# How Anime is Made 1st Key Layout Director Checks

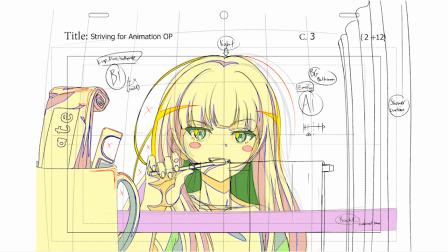773s
For Cut 3, I looked over my original layout and saw that it was both off-model and out of balance with symmetry issues.
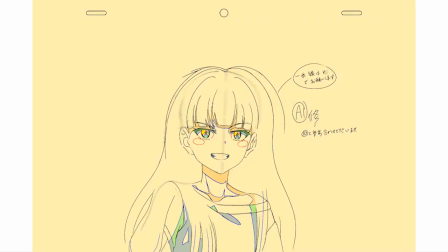779s
I focused my corrections on fixing the draftsmanship. Since there isn't a large range of motion, I only needed to correct one of the 2 keys. The second key in the breakdowns will be adjusted to the corrections in the second key stage.
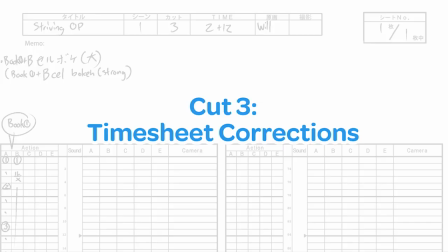793s
Timesheet corrections.
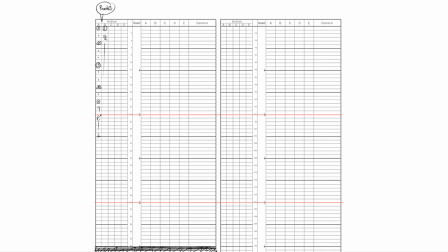794s
I debated actually slowing down the timing for this cut, since it's in the first half of the opening, and I wanted the shots to slowly build in how energetic they were. But since there were no Inshitsu corrections, I ended up copying out and keeping the timing the same.
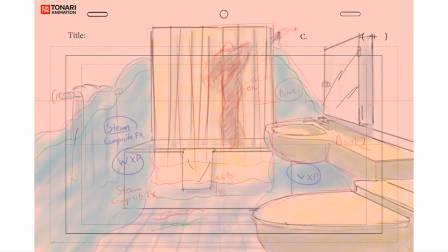808s
Cut 4. Drawing corrections. For this cut, the perspective lines didn't converge to the eye level properly,
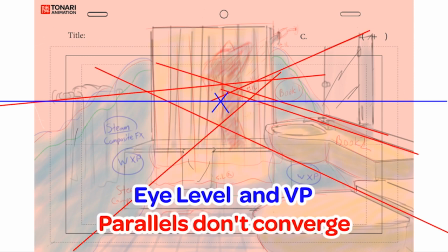816s
and the overall proportions needed adjusting, so I ended up redrawing the background and the character.
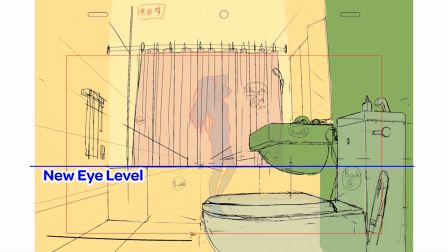821s
I lowered the eye level and redrew the perspective with a wide-angle lens feel, since a bathroom shot like this would be hard to fit much of the room on screen if shot with a normal lens.
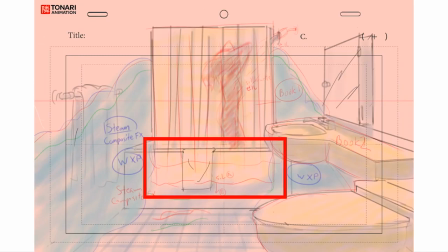831s
Another thing I changed was that generally, shower curtains are meant to be used on the inside of a tub in order to redirect the water flow to the inside,
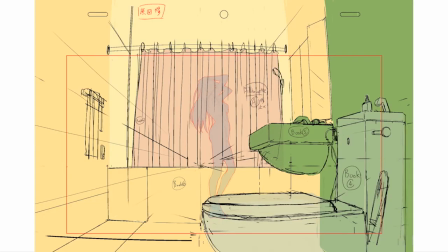838s
so I moved the book for the shower curtain to be on top of the silhouette but under the tub. Since the shower curtain itself is its own independent book, we can lower the opacity on it a bit in composite, and let the silhouette show through just a little bit in the final.
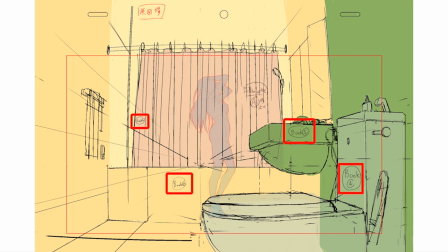852s
I also tried to rework the book composition overall, so we can get more depth out of the steam effect that we'll be adding later as well.
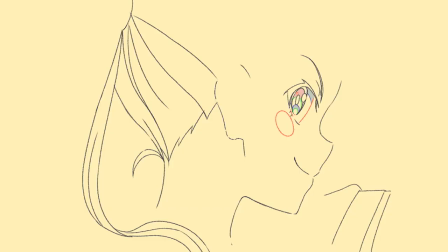860s
Cut 5. Drawing corrections. For this cut, I focused on correcting the face, and left most of the rest of the cut as it is.
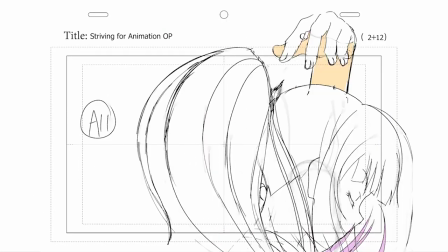868s
This will make a bit more work for me in the second key phase, but it's a good way to balance your time if the person doing second key has Sakhan experience, is a Sakhan on the episode,
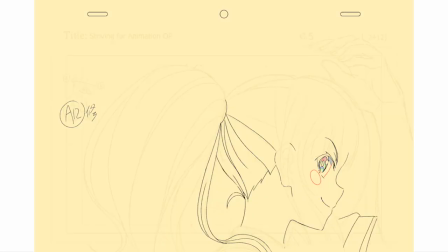877s
or in my case, is the character designer. Cut 6.
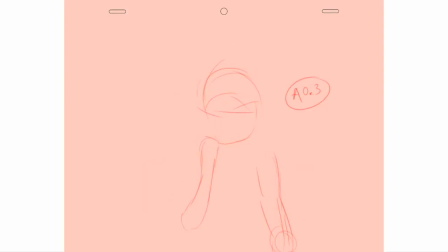882s
Drawing corrections. The Inshitsu checks for this cut had 4 keys that were all along the same vector of motion, and without in-betweens. It's both more efficient and accurate to use either in-betweens for the hat rotation motion that's all along one vector,
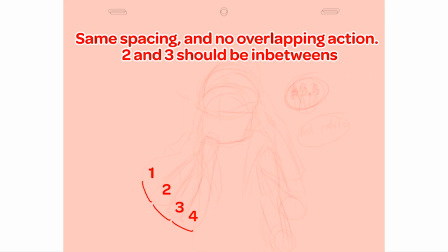897s
or make the motion into something with more complex overlapping action. I ended up trying to restructure the timing to have more overlapping action.
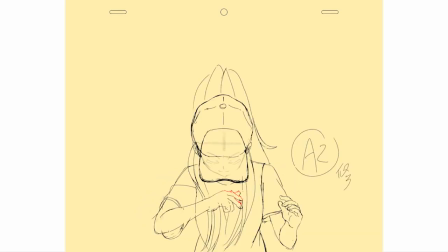905s
I used a partial key here for when she flicks her hand off of the brim of her hat. For the fist pump at the end, the Inshitsu requested follow-through,
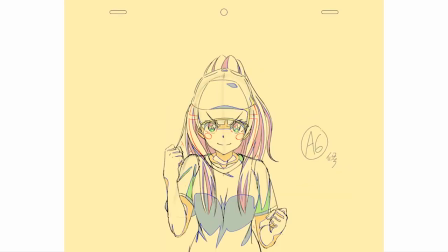913s
so I added 2 keys after the hands move downward, one where they bounce up, and one where they settle a bit more. Timesheet corrections.
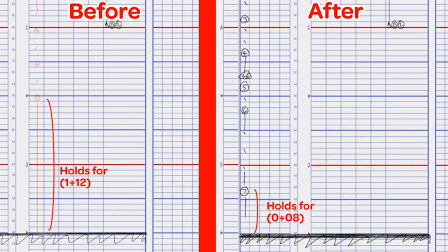923s
I extended the follow-through motion to take up a bit more of the cut, so it didn't end up on too long of a hold.
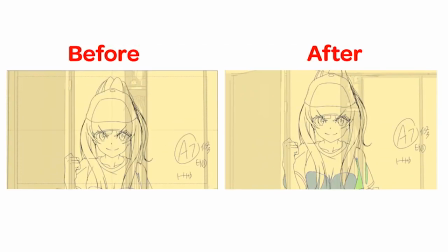928s
I also adjusted the pan and slide notations so that the character would be centered better towards the end of the shot.
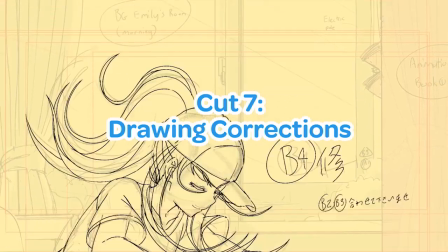934s
Cut 7. Drawing corrections.
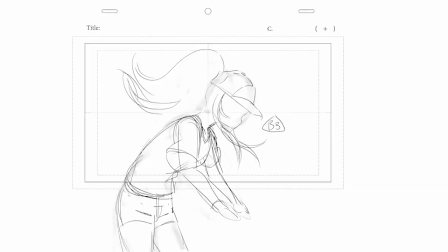937s
A lot of the drawings in this cut were subpar or off-model, so I focused on trying to get the face as on-model as possible.
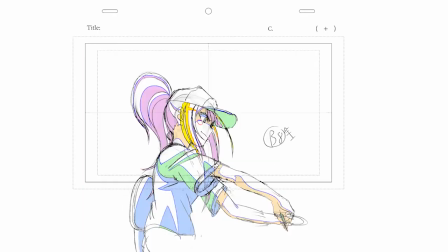944s
There's quite a bit of work to be done in the second key phase for this cut as well, but nothing that exceeds the norm.
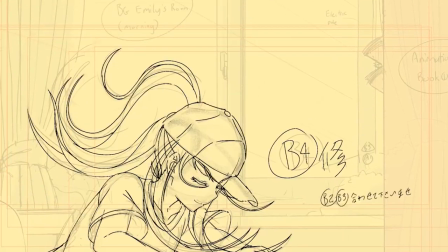952s
And that's it for Layout Sakhan check. Also, I really wanted to put in a quick apology to everyone following and supporting the channel. I've been really busy and ended up being the main reason for why this video was held up for so long. Fortunately, the rest of the steps are either second key cleanup work that can be done in bite-sized pieces daily, or doga that we're debating on at least partially sourcing to other staff. We really appreciate your support and hope to be powering through the final steps of the process as quickly as possible.
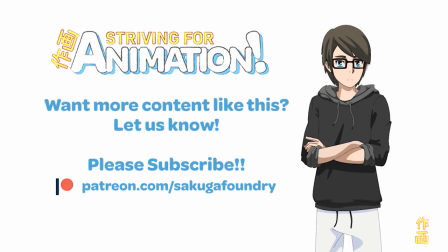983s
This concludes our video on Inshitsu and Sakhan checks. Be sure to subscribe and keep an eye out for future videos.
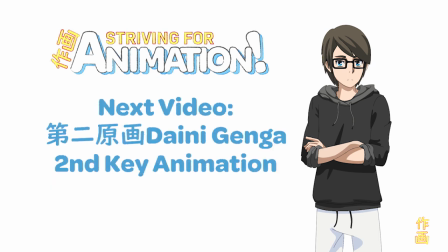989s
The next video in the series will be covering the process of second key or Daini Genga, which is the process where the animators implement the changes from the correction stage.
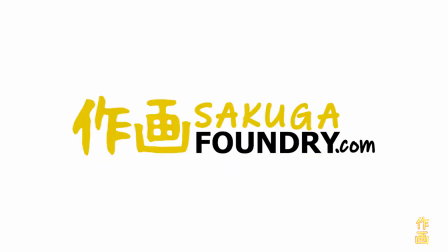1000s
We also have an affiliated website called sakugafoundry.com. If you haven't heard of it yet, you should go check it out.
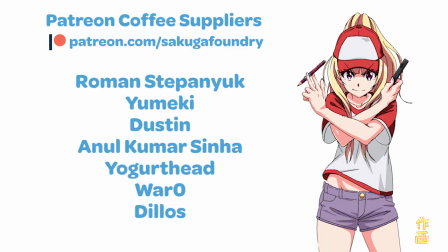1006s
Also, a huge thanks to our Patreon supporters who make this content possible.